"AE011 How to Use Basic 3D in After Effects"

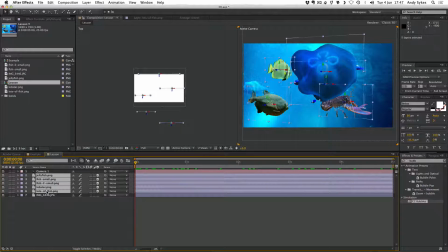(7:39)
And I'm going to select all of my fish and press P.
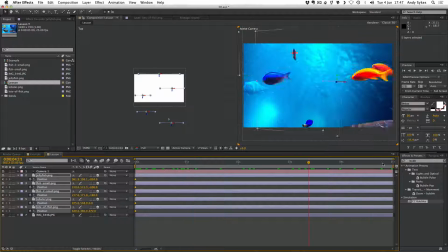(7:43)
click on the stopwatch and then move through time and we're gonna have to do this from the top down view so that we can see what we're doing so I'm gonna click on my jellyfish first I think I might want my
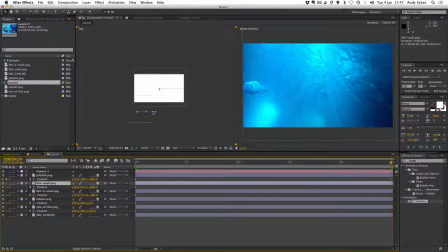(7:58)
jellyfish to move to the left a little bit what my fish small to move to the right a bit I want my fish small two to also move to the right so i'm just grabbing the x arrow here that's the red one
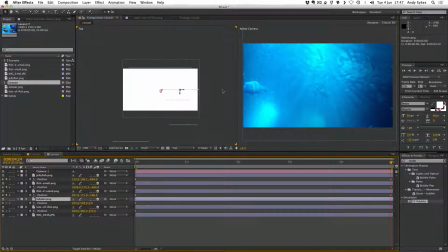(8:15)
and let's see my lobster i think that can move to the right as well my lots of fish they can move in this direction so let's see how that's changed our animation
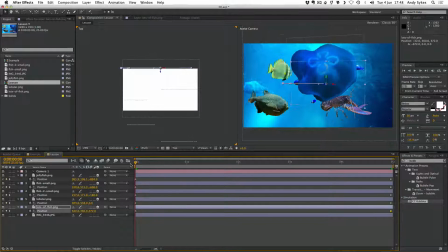(8:29)
you can see that now all the elements are moving our scene looks quite a lot more dynamic and interesting. And we're getting that nice pan all the way through. So what else did I do on my example animation?
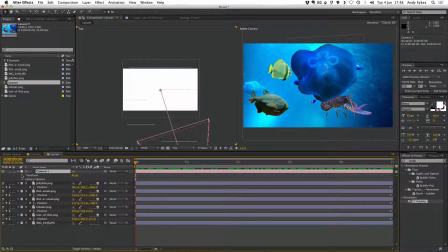(8:46)
Let's go back to our camera and just fold it down and get all of our transformation options. If you watch my wiggle tutorial, you'll know how to make the position of something wiggle. Well, if you want to create camera shake or camera wobble, the best way to do that is to put wiggle on the point of interest.
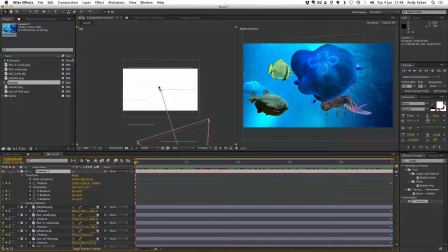(9:06)
You don't want to wiggle the camera itself. You want to wiggle this thing here, the point of interest, the thing that the camera is looking at. If that's wobbling, it'll make your whole shot look like it's wobbling. So let's alt-click on the point of interest,
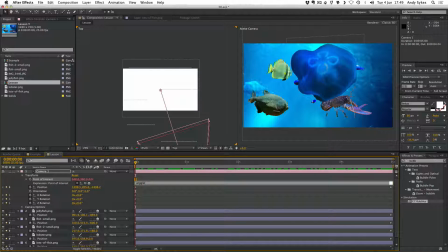(9:20)
and I'm going to type wiggle parentheses 0.25 comma 100. So it's wiggling 0.25 times a second within 100 pixels and then I'm going to click outside and if we watch now we should have a really nice
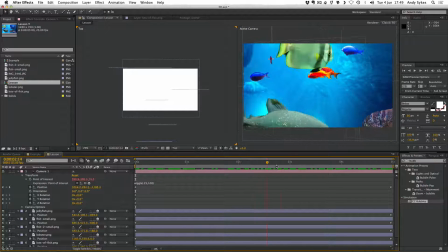(9:38)
subtle wobble on our shot which makes it look like our camera's moving through water and going up against a bit of water resistance so let's just run preview that there you go so a nice wobbly shot so
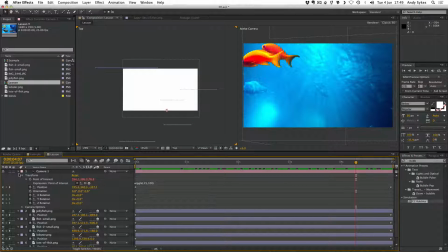(9:58)
next up I want to create a vignette to go over the top So I'm going to create a new solid layer.
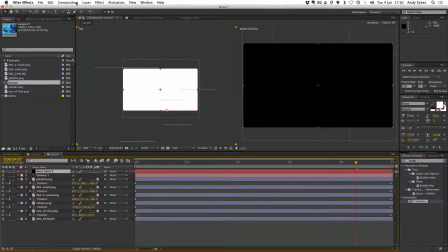(10:07)
I'm going to make it black. Click OK. And I'm going to double click on the ellipse tool to make an elliptical mask.
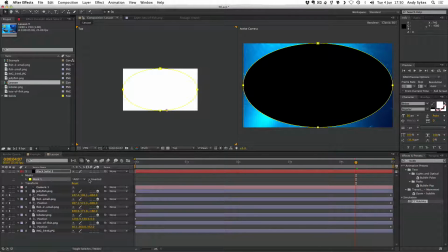(10:15)
If this seems unfamiliar, make sure you've watched my masking tutorial. I'm going to click to invert it.
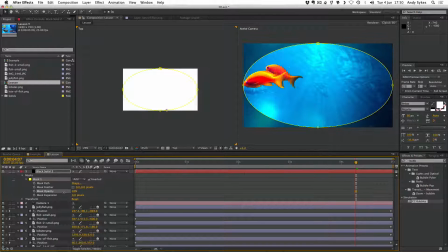(10:23)
I'm going to make the opacity much lower, something like 60. I'm going to bump up the mask expansion so it only fills the corners I'm gonna feather it and feather it quite a lot so it's really
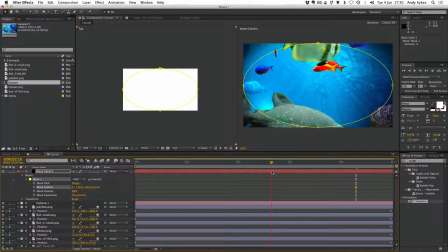(10:36)
diffuse so we've got a nice vignette around the edge of our composition which helps to add to this underwater feel and just like in my adjustment layers
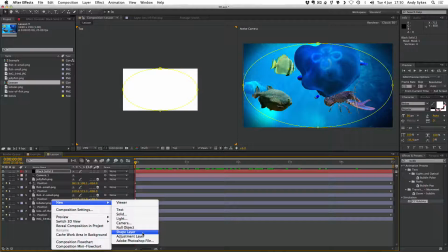(10:44)
tutorial I'm going to create an adjustment layer and I'm going to put some
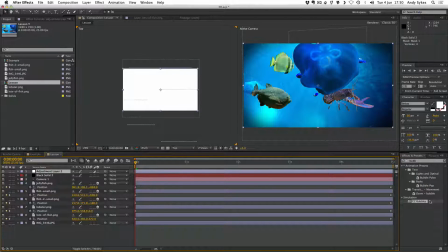(10:49)
effects on that so first off I'm going to put turbulent displace drag that on to the adjustment layer and I'm going to make it evolve once so again
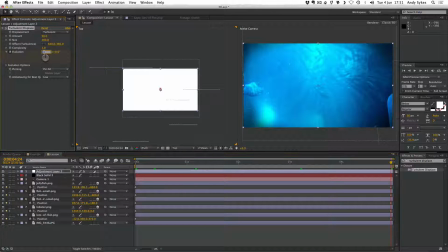(11:07)
if this is unfamiliar check out my adjustment layers tutorial so
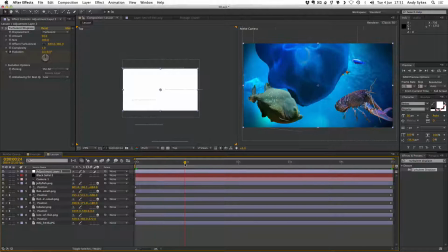(11:14)
it's going to evolve once and I think I'm going to turn the size down quite a lot the amount down quite a bit too there we go we've got some displacement there. I'm going to put a blue tint on the whole thing.
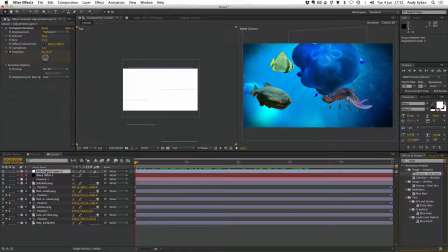(11:31)
So it's blue wash and again we want to put that on the adjustment layer. There we go.
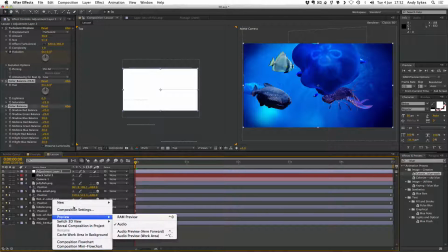(11:37)
And last of all I'm going to create another solid layer.
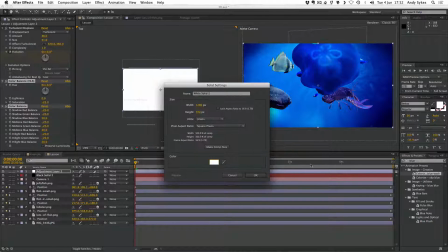(11:42)
I'm going to make it white this time. I'm going to apply some bubbles to it.